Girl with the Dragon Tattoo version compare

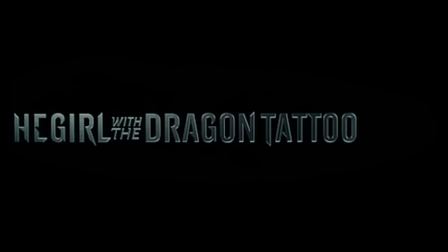0:03 Hello and welcome, this is Louis Velez and I'd like to introduce you to my comparison of the two versions of The Girl with the Dragon Tattoo.
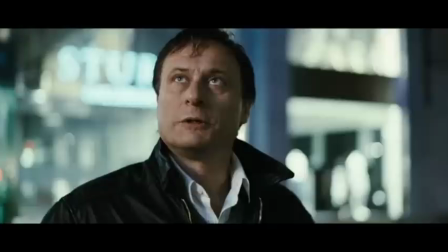0:11 Directed respectively by Niels Arden-Oplef and David Fincher, the movie revolves around two central characters.
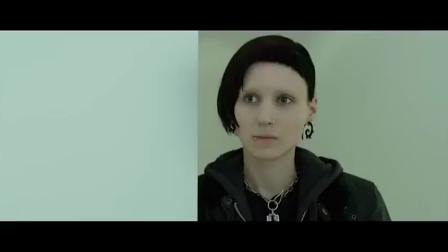0:18 Mikhail Blomkvist, a disgraced journalist who takes an odd job from a wealthy industrialist to solve the mystery of his niece's murder.
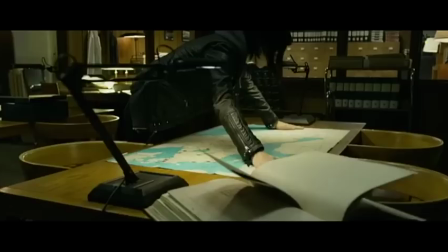0:26 and Lisbeth Salinger, a resourceful computer hacker who's hired to help investigate numerous murders that may actually involve Harriet herself.
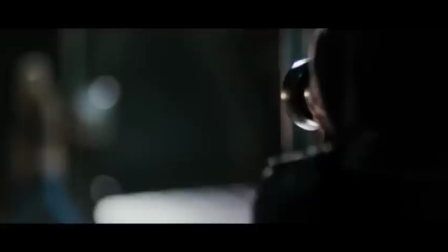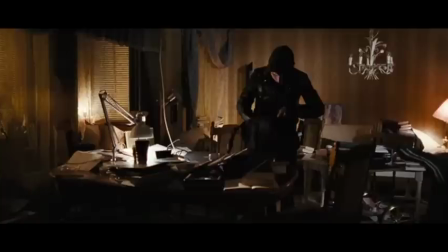0:39 Now, in the very beginning, we see a stark difference between the way Lisbeth is introduced.
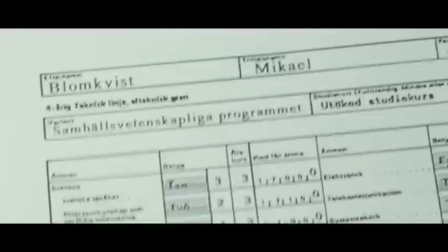0:45 In the Oplef version, she appears rather suddenly in her office and called by her boss to verify a recent report she'd done on Bluqvist.
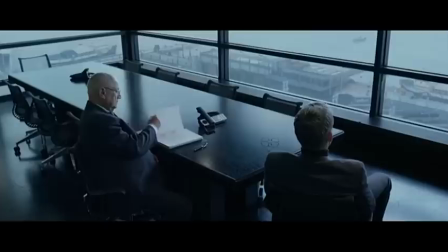0:53 However, there's no build-up to this. There's just a brief conversation between her boss and Dirk Freude, the assistant of Henrik Wanger.
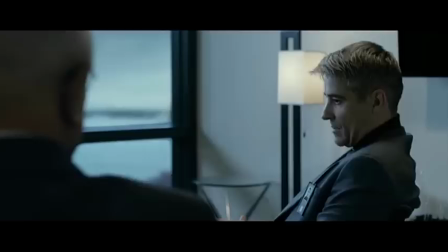1:00 In his version, Finch gives us a bit of a build-up to Lisbeth. Enough conversation between her boss and Freude.
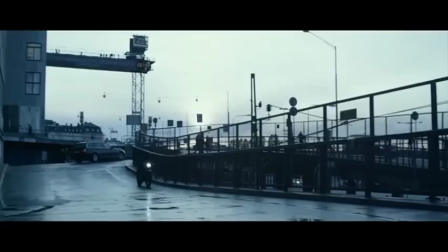1:06 He describes her as being someone that nobody else seems to like and prefers working at home.
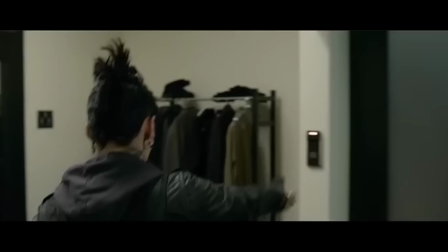1:11 Rather, she's asked to work at home. In the meantime, she's rolling up in her motorcycle, storming in bits and pieces to the office.
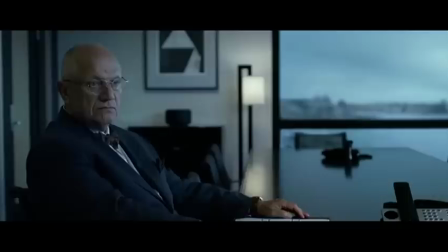1:19 Even in such a subtle thing as a card swipe,
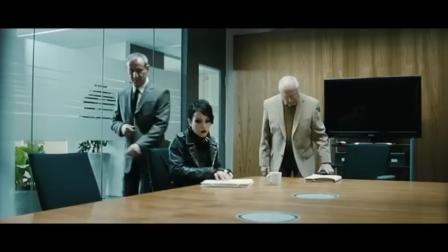1:21 you see a great deal of pent-up aggression. between the two versions the lighting and color grading differs very much in
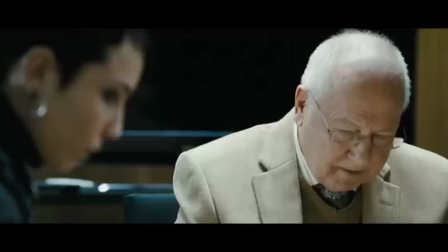1:29 Oplev's version the lighting is somewhat natural and neutral as is befitting an office setting you really don't get much of anything out
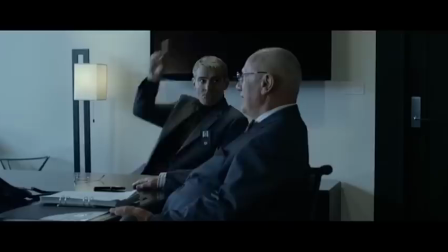1:39 of it but with the Fincher version the lighting is a lot colder a lot bluer which sets
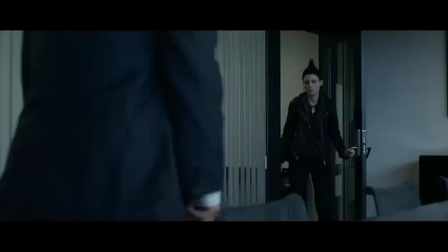1:44 actually a good bit of the tone for the rest of the movie you get this impression often that it was a very harsh environment,
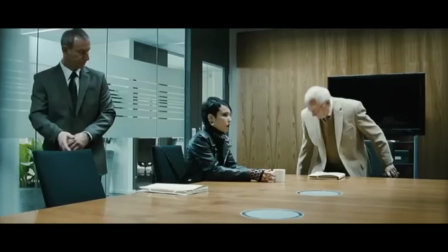1:51 a very harsh time, and accompanies Lisbeth as a rather harsh human being.
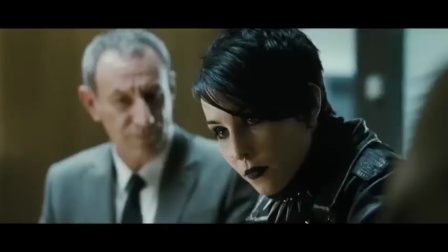1:57 Even the relative positioning between all three of the characters in this scene differs greatly in the Oplev version.
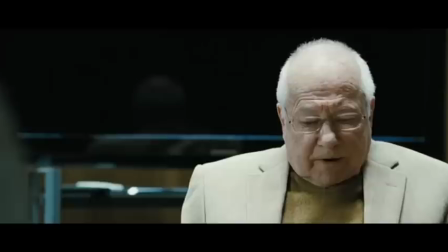2:04 You get more of a feeling that the men are enclosing in on her. They use a telephoto lens to basically kind of give a claustrophobic sense where you've got
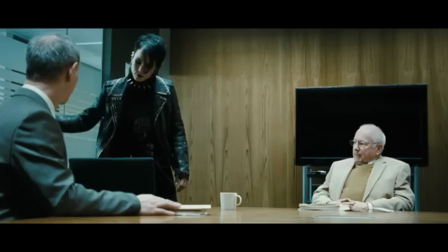2:12 her boss on one side and Frode on the other side,
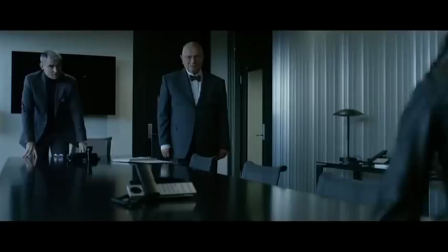2:17 and you get this feeling that she's kind of sandwiched in between them whereas in the Fincher
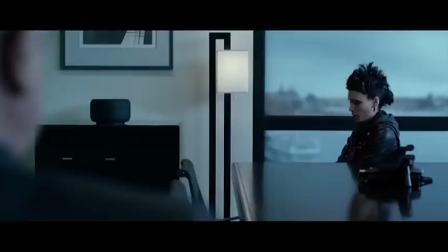2:22 version she is visibly more withdrawn sitting herself on the far
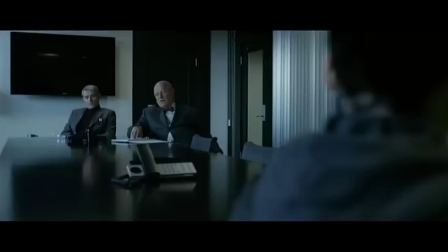2:27 end of this table not even making eye contact with the people in the same room
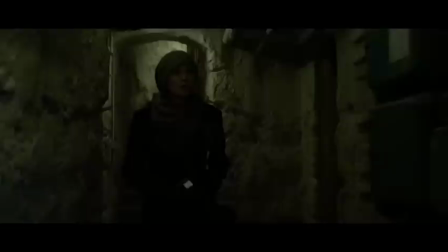2:32 now that does carry over to the central premise of her character where she's basically socially withdrawn and pretty much
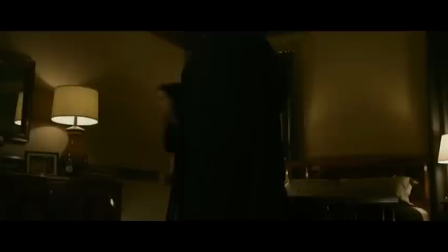2:38 subsists within the cracks and shadows of the system that ironically has her chained up to a rather
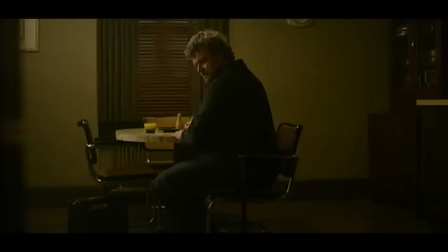2:45 unpleasant fellow who leads to the one of the more disturbing scenes throughout the movie.
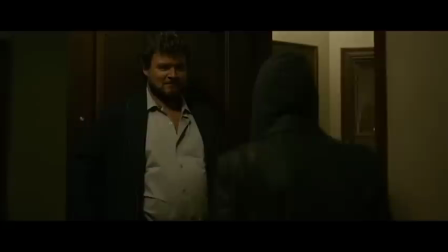2:52 Now, Bierman isn't the only case of a monster who's comfortable with what he is, underneath a veneer of civility.
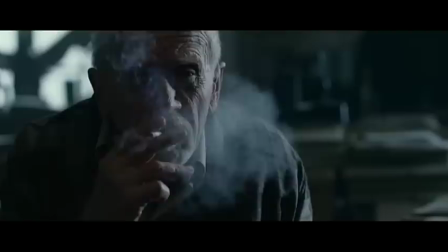3:00 We get a nice taste of that with Martin Wenger, and let's focus in these words from Harold Wenger for a second.
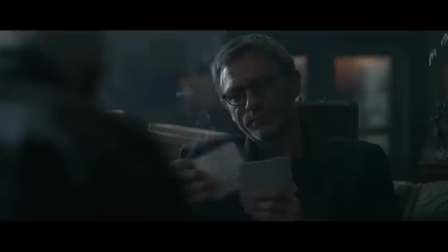3:08 Hide the past like they do, under a thin, shiny veneer, like in a care table.
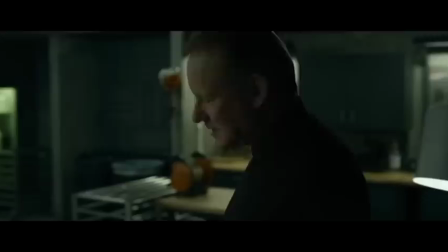3:15 Now, in this one sentence, the actuality of what Martin is is covered up in its entirety.
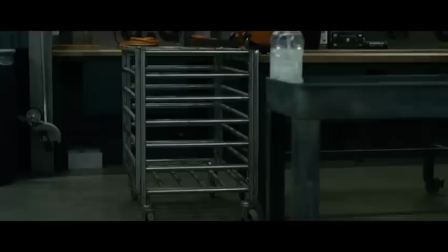3:21 The movie was leading up to this with bits and pieces there.
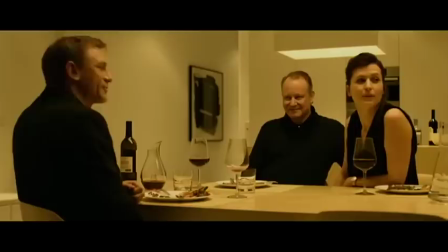3:25 Finch actually did a really good job of setting up these little pieces that eventually make sense once a whole puzzle's been put together.
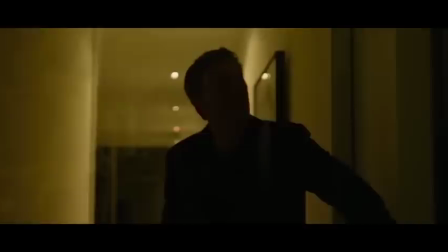3:32 In the opening dinner scene, the quote-unquote wind sounds, which if you compare them with the wind sound as Mikhail searches his home,
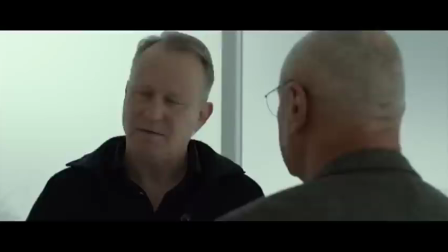3:43 sound vastly different. the telescope that's been, you know, precuriously placed,
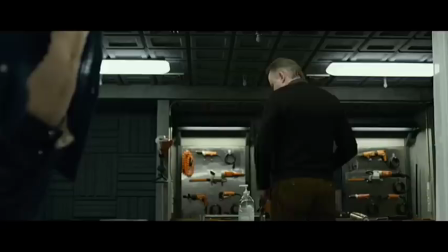3:49 and the not-so-subtle showcases of rifles.
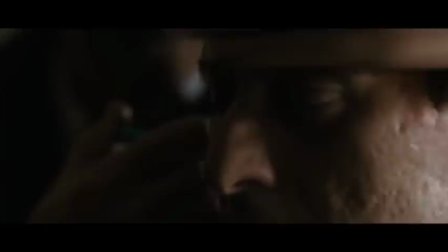3:55 That also carries over to Martin as the killer. In Oplev's version, he's sudden, he's intense.